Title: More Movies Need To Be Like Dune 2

Hey, you made it. Thanks for being here.
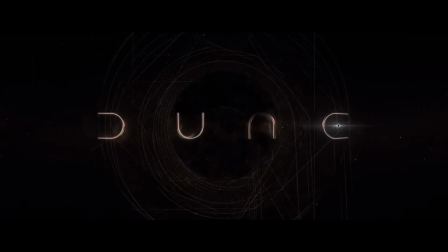0:02 So if you're anything like me, then the first thing you thought of after watching Dune in 2021 was how soon can I see the sequel?
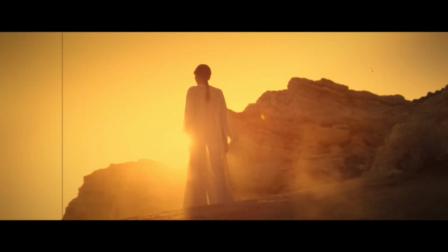0:10 I mean, it was a masterpiece. The sound design alone had Dune Part 1 reaching the top of my favorite movie theater experiences ever.
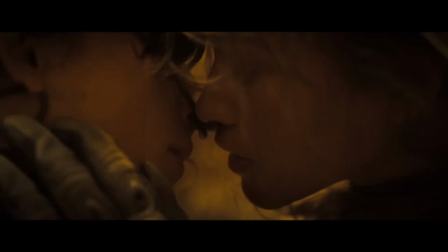0:18 And isn't that what theaters are for? Experiences? In going into Dune 2, I confidently expected no less from director Denis Villouve. I apologize. I spent so much time trying to research how he says his name, and I'm sure all of you are going to get angry at me. So I'm just going to call him Denis Villouve because I'm not sure. I'm so sorry.
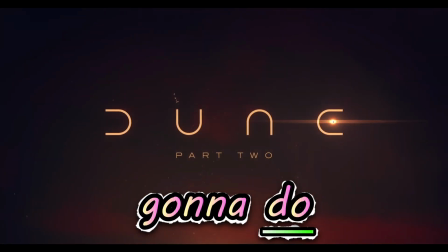0:38 Well, I was so excited for Dune 2 and what he was going to do with Dune 2 and his team who was so passionately and actively
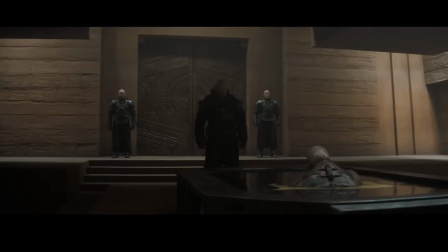0:46 involved in creating a perfect ecosystem that was necessary for successfully completing such a grand and culturally praised story. And it's teams like this comprised of masters in their craft such as Hans Zimmer and dedicated department leads who are given the freedom to express their creativity,
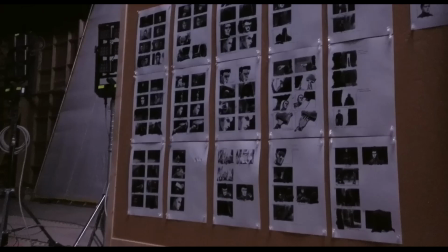1:02 who have a natural on-brand intuition in knowing exactly what the movie needs.
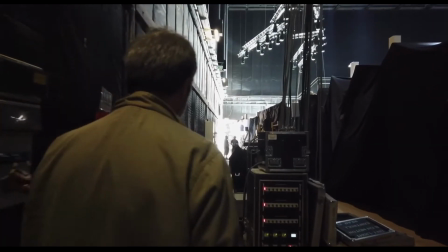1:07 This is what I think we need to see studios prioritizing creating, these expertly recruited villages of master creatives.
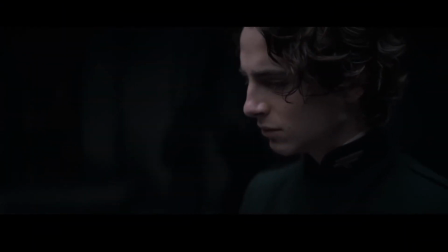1:14 It's teams like this that remind us of how good cinema can be. But the question is, why don't we see movies like Do It As Often or simply any on-screen story, big or small? And I don't just mean large-scale sci-fi, but while we don't see deep and enriched stories coming out of any of our most loved fictional worlds as much. What is it that Dune 2 got right? Anyway, my name's not important, and this is Abominable Culture. Dune 2 was incredible.
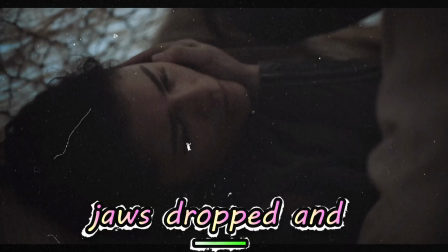1:41 It's one of those very few movies where the credits roll and you look at your friends, jaws dropped and eyes wide, hoping to be the first person to say how much you loved it. To be the first person to say what you noticed and how callbacks, foreshadows, and easter eggs all connected with each other.
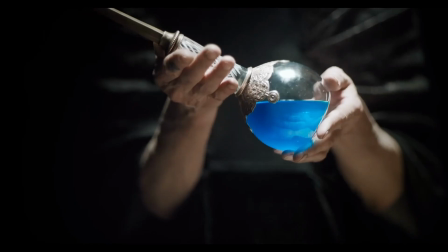1:56 And one of the best things they knew how to show in both part 1 and 2 is scale.
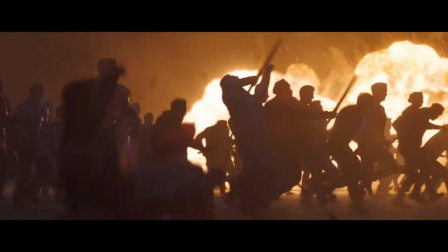2:01 Dune, without even mentioning the color, the cinematography, or any of the design looks incredible.
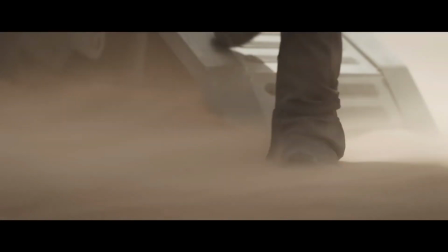2:07 It's one of the only franchises that I know of right now that knows how to properly show scale.
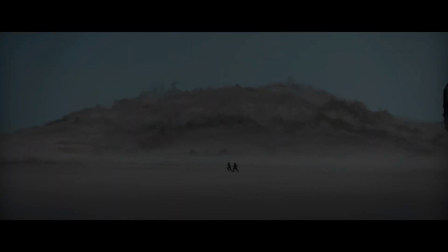2:12 The vast emptiness of each planet and landscape actually complements the isolated characters, structures, or vehicles located anywhere on screen.
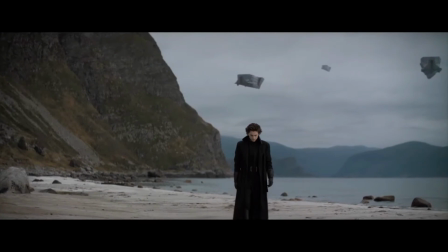2:20 Seeing such a large spaceship stand solo or amongst others on an otherwise barren setting does wonders for our judgment of scale, and normally a setup like that would hurt our judgment. Seeing a large object surrounded by emptiness would usually harm the communication of scale. But what Dune does is pay very close attention to detail, whether that be with setting,
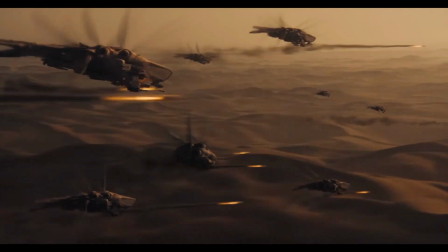2:39 people, or geological formations besides these great crafts and structures to show their true size, or having the audience become acquainted with these machines and buildings up close,
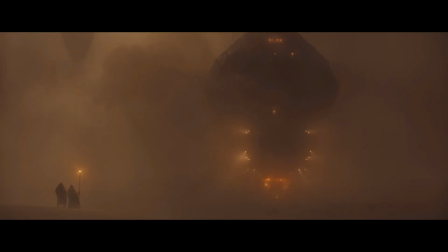2:49 and then pulling out for us to see the true size and greatness of these structures.
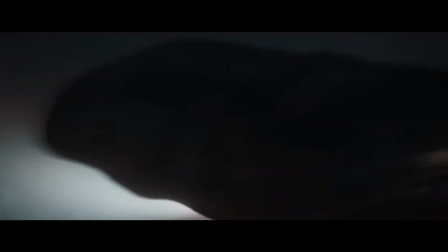2:54 Dune also has a great way of exhibiting movement and speed between both small and large pieces, depending not only on size, but the distance our camera's perspective is from them.
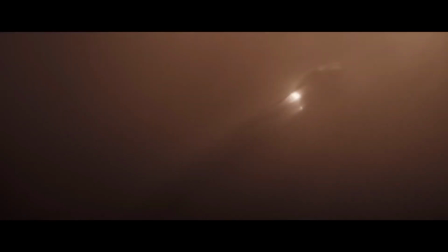3:03 This attention to detail and this dedication to properly referencing the scaling of Frank Herbert's fictional world is one of the major cornerstones Dune has for being regarded as such a well-made film. And most people don't realize that the scaling is why they may have loved Dune so much. Because it's these very tools within Dune's filmmaking that transports us into these terrifying and beautiful worlds.
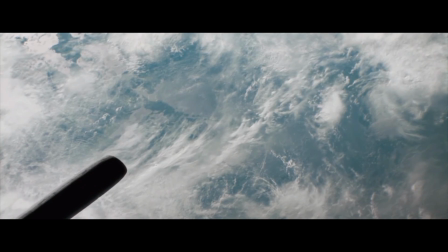3:26 And furthermore, these heavy machines, visually tactile kingdoms,
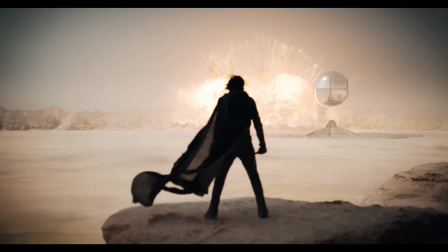3:30 and impressive explosions give off a brutal and significant presence on-screen in each scene.
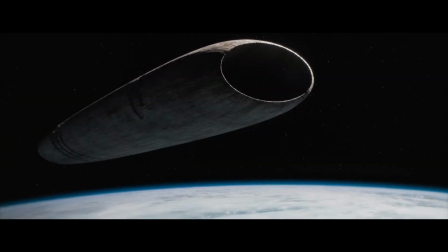3:37 And what I noticed that really landed the immersion for me is the stillness and the fluid motion of all the large ships.
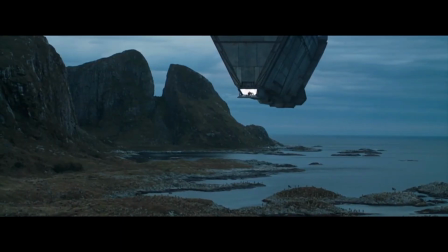3:44 Watching something the size of Manhattan itself rest weightlessly in the air as it rains down fire
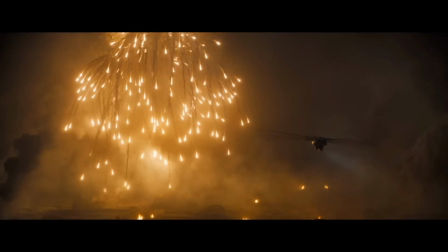3:49 is a small yet important level of worldbuilding that increases the immersion of the story. And I say worldbuilding because this level of technology and engineering seen in Dune pushes your imagination into wondering what the evolution of this empire and eons-old religions have done to accomplish such things.